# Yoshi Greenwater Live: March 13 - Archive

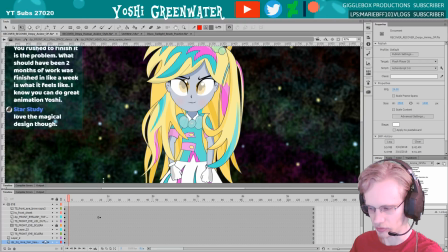I just didn't feel confident as an animator to make sure I stayed on model the whole time.
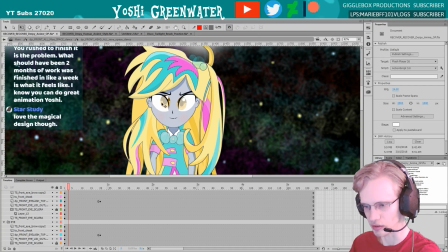Like, I knew I didn't want to draw her face, like this exactly frame by frame.
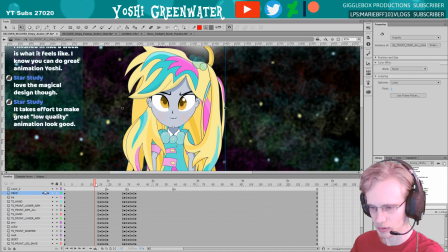So all I did was have her, just be a puppet the whole time, and then just moving things around frame by frame,
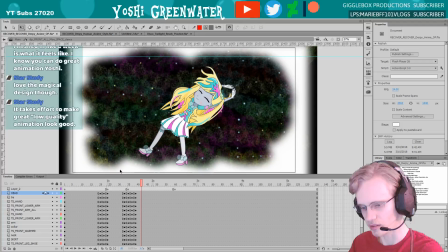using the same kind of wobbliness that I have, where this is a bit more extremes, like boop, boop, and then she settles. So, it takes ever to make great quality look good.
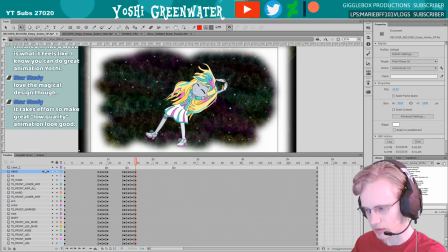Yeah. Anyway, but past that, it's definitely was fun to make this.
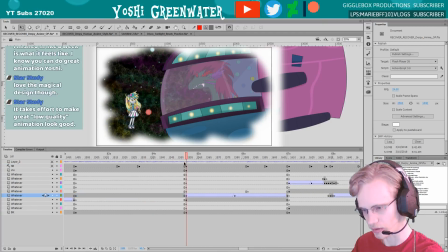I really liked it.
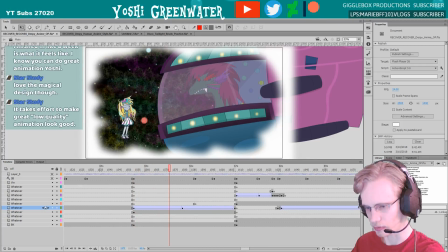This was fun. I really liked this monster design.
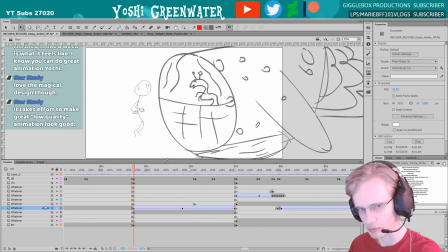That was, because I probably could have, just stayed with this storyboard here, with this little snake guy.
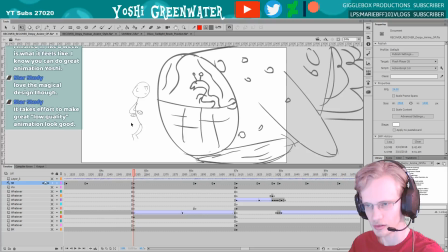But yeah, I felt like it'll make more sense when he,
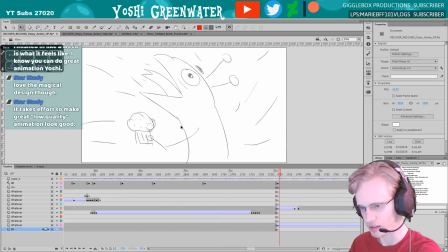after he eats the muffin, that then he turns into like a more chibi version. So I needed him to be bigger and more menacing in this form.
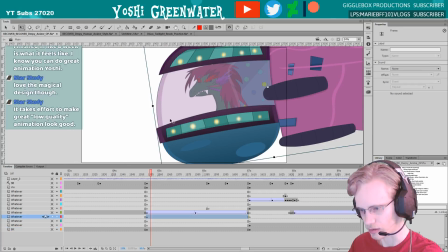So that's when I came up with this kind of dragon monster snake guy.
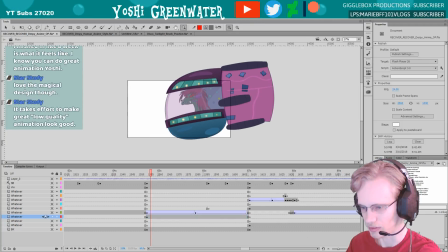In this big,
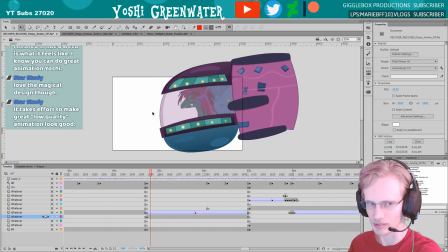like he's in a ship that's too small for him kind of thing. Let's see what he looks like.
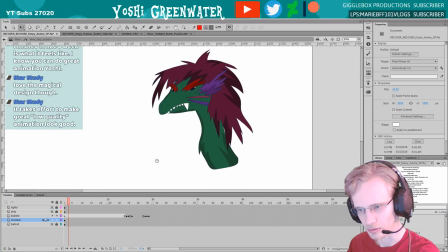So here's him, a little alien monster guy. He was really fun.
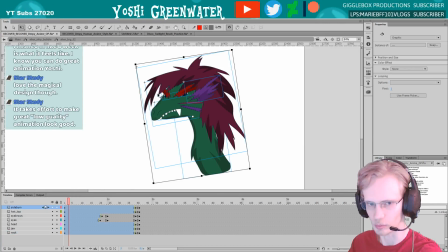And he's all little bits too. You can see the blue squares here, but he's all parts. I can move his jaw, so that was really fun to figure out how to do that.
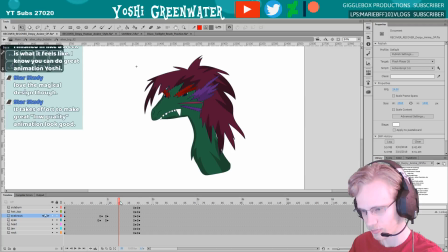Then he blinks, and his eyebrows go down as I do that.
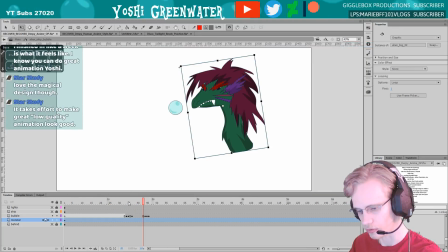And when he moves, his hair follows through. I think I did in the other shots. Here's a bubble.
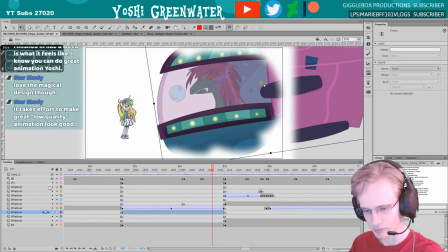Let's see. There's all that. In the background,
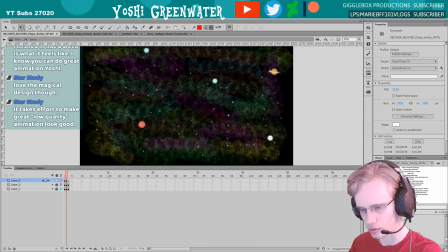I just had it, so it was just this,
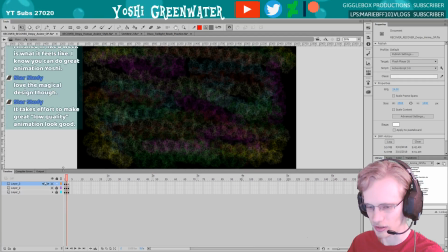where I just spammed the brush again and added these stars later.
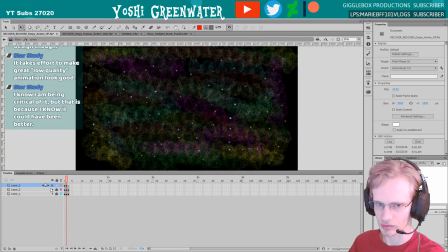I was like, it doesn't look quite as,
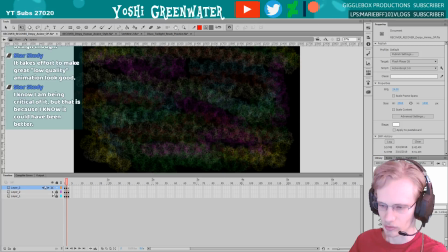that doesn't look quite as right, as can't really tell it's space, so I added some colored stars and then some planets that I blurred out.
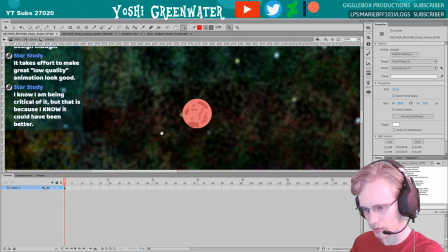So they're just basically just shapes with little
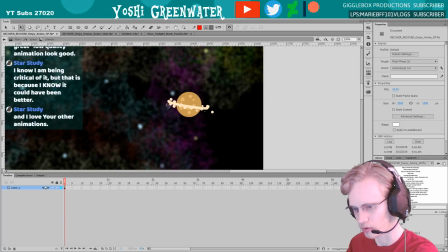dark circles and brush strokes on it, like a little Saturn there,
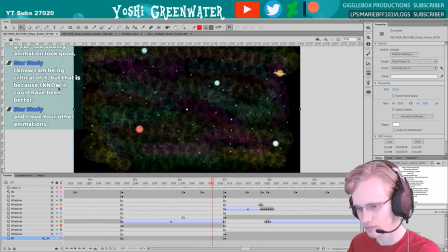and blurred them out. And then there you go.
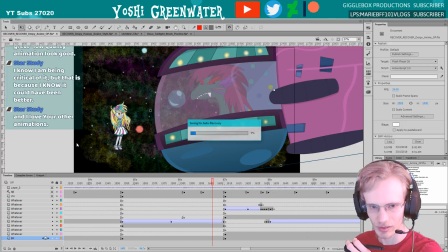It could have been better. I don't know. I think it's my mentality to think like that's good.
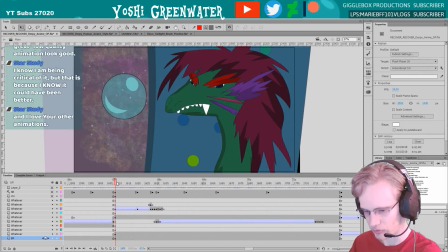Maybe just because seeing, I do these in parts that it's like I do the storyboards, and it's like that looks good. And then when it gets to the animation, it's like I don't know how to exactly, in this case, exactly figure out how to.
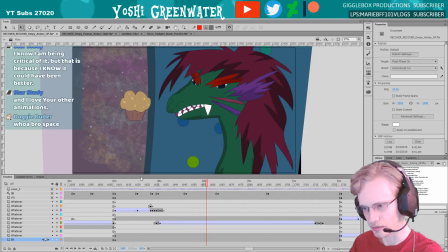Like, to me, it seemed fine then, but then, if I can carefully figure out the,
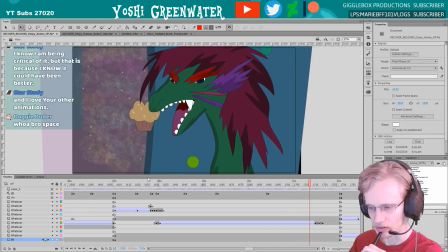what exactly
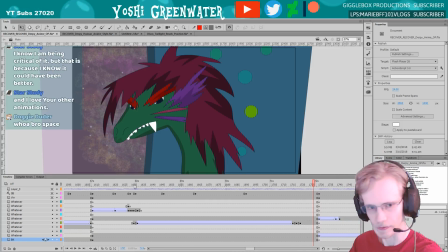could have been, I don't know what I'm saying. I just got lost in thought by Doogie Dog Dog Doodle.